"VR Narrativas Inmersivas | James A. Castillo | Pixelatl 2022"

There you go. ¿Qué más tengo por aquí? A ver. Vale, luego otro gran problema.
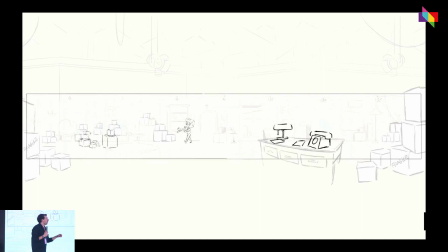2234s
Esa es para la parte narrativa, funcionó genial. Para la parte interactiva, esto no valió para nada. Fue una pérdida de tiempo, ¿no? Porque montamos como todo un proceso en el cual proyectábamos
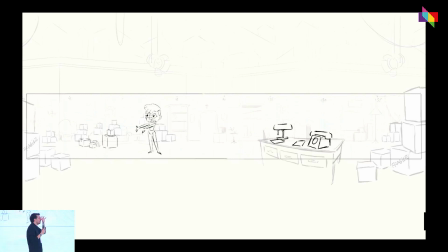2248s
un vídeo 360 en el headset para ver si a lo mejor de esa manera podíamos como imaginarnos al personaje moviéndose por la escena. Pero el principal problema es que en realidad virtual, como es tan importante la distancia entre tú y el otro personaje,
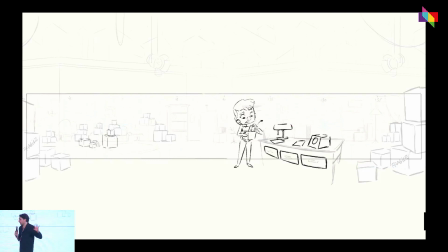2264s
esto al final no nos acaba de funcionar y tuvimos que tirarlo toda la basura, ¿no? Un poco para que aquellos que tengáis interés en hacer VR seáis conscientes de que probablemente la parte de story sea la que peor se traduce a la experiencia en realidad virtual y hay que siempre buscar maneras,
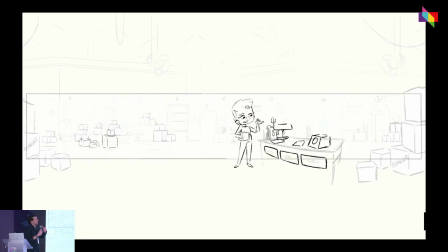2281s
¿no?, de intentar como salvaguardar eso. Nosotros lo que hicimos fue directamente entrar en un Real y coger una caja, ¿no?, como bueno, un Lola en T-pose y moverla como si fuese un fantasma por toda la escena para ver dónde podríamos colocarla en según qué momentos del acting,
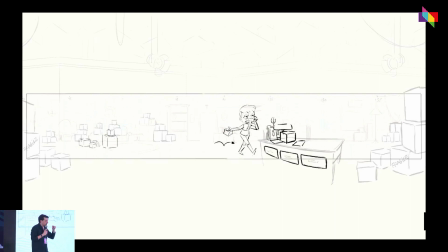2297s
¿no? Luego, además, otro elemento añadido es que, sobre todo en estas secuencias, claro, no hay cortes. Entonces, en realidad es como un plano secuencia. A lo mejor aquí tenemos tres animadores haciendo una secuencia de unos 5 minutos sin parar del tirón, que es algo que también tiene su complejidad técnica, ¿no?
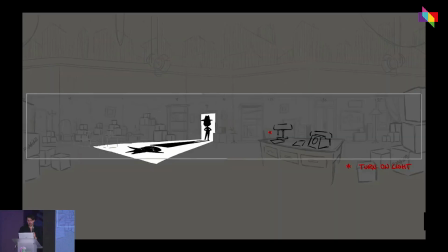2317s
Venga, a ver.
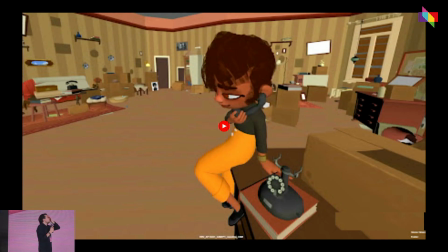2319s
Vale, y aquí voy a hablar de lo que probablemente fue uno de los mayores descubrimientos que tuvimos y que fue totalmente involuntario. ¿No? Hay un momento al principio de la historia en el cual Lola llega al apartamento y tal, y entonces le llaman por teléfono, y entonces lo coge y se genera, y entonces pasa algo en la animación
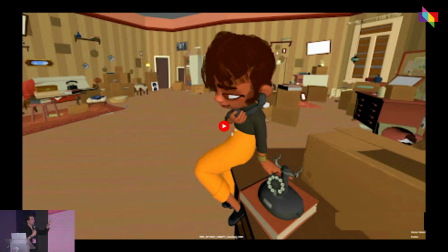2338s
que a mí me encanta, ¿no? Que esto además se lo debo a Lina, que es la animadora que he visto en el vídeo, ¿no? Lo voy a poner.
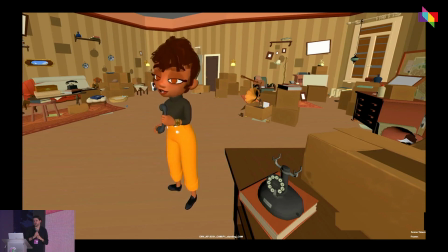2349s I bet you 100 pesetas that this is my mother.
¿No? Dice, hola. He puesto 100 pesetas a que es mi madre.
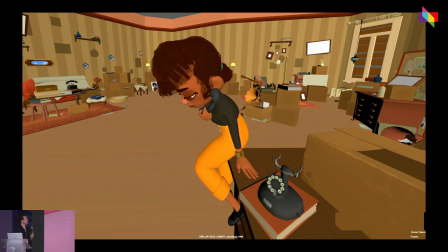2355s Hola, mamá.
¿No? Entonces, ¿habéis visto eso? Lo que ha pasado ahí.
Where are you starting now?
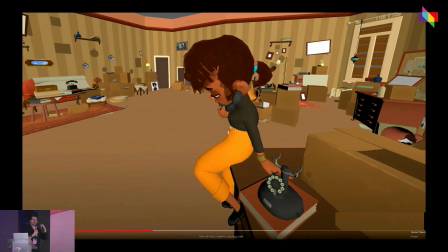2360s
Tu madre te mira, ¿no? Y esa mirada que te hace genera una complicidad con el personaje que a mí lo que me sorprendía luego era ver, cuando la gente ve la experiencia, hay un momento en el que dan un paso atrás y como que mira alrededor, como porque da la impresión, de verdad es que parece que es que ella sabe que tú estás ahí.
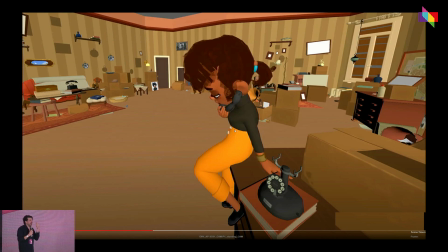2379s
Entonces, lo que hicimos fue hacer un código para que las pupilas de Lola, cuando ella te fuese a mirar, siempre miraran a tus ojos.
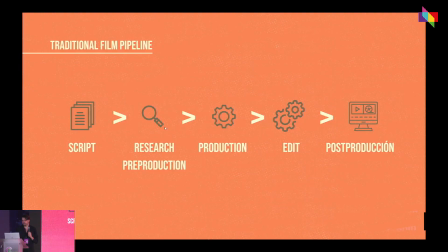2386s
Entonces, aquí podéis ver, hay más momentos en esta... Uy, perdón. Ya me voy aquí otra vez. Es que hay un par de momentos en los que te mira.
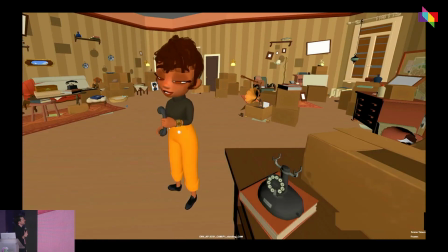2395s I bet you 100 pesetas that this is my mother. Hola. Hola, mamá.
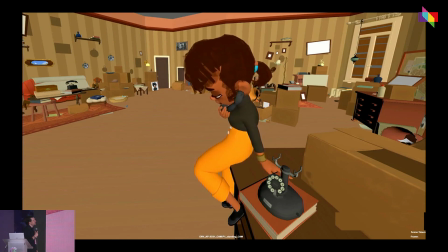2405s Where are you starting now? Because we only just got here.
No, esta, ¿no?
Yeah, I know. I'm counting down the days. Well, I'll only be back in time for the fitting if you let us get on with it.
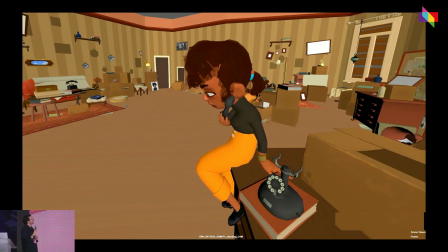2421s No, I'm not shouting. No. I'm not shouting, this is just my voice.
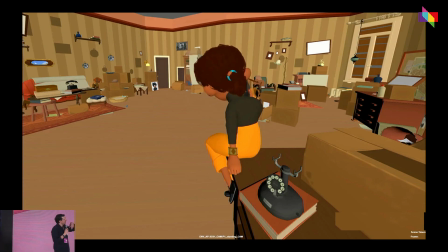2425s
El siguiente momento favorito que ¿Hola? En el momento en el que ella se pelea con su madre, ¿no?
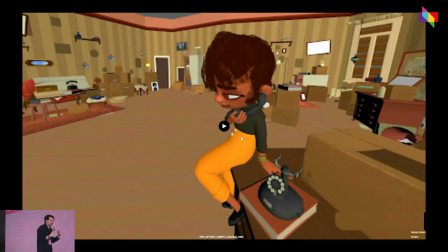2430s
Perdón. En el momento en el que ella se pelea con su madre, hace lo que haríamos casi todos, ¿no? Cuando estás en público, que es intentar encontrar una cierta privacidad. Entonces se aleja de ti. Entonces todas esas mini, micro interacciones que tienes con ella, que además ocurren a los 30 segundos de que empieza el proyecto,
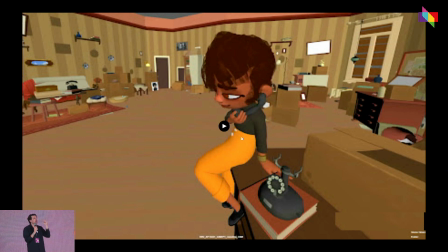2449s
automáticamente genera un nexo entre la audiencia y el personaje. Y hace que la historia, la gente está mucho más involucrada y lo que más me gusta del mundo es ver a gente que la habla de vuelta, porque ella te habla todo el rato a ti. Y hay mucha gente que la responde y le dice y le hace cosas y tal.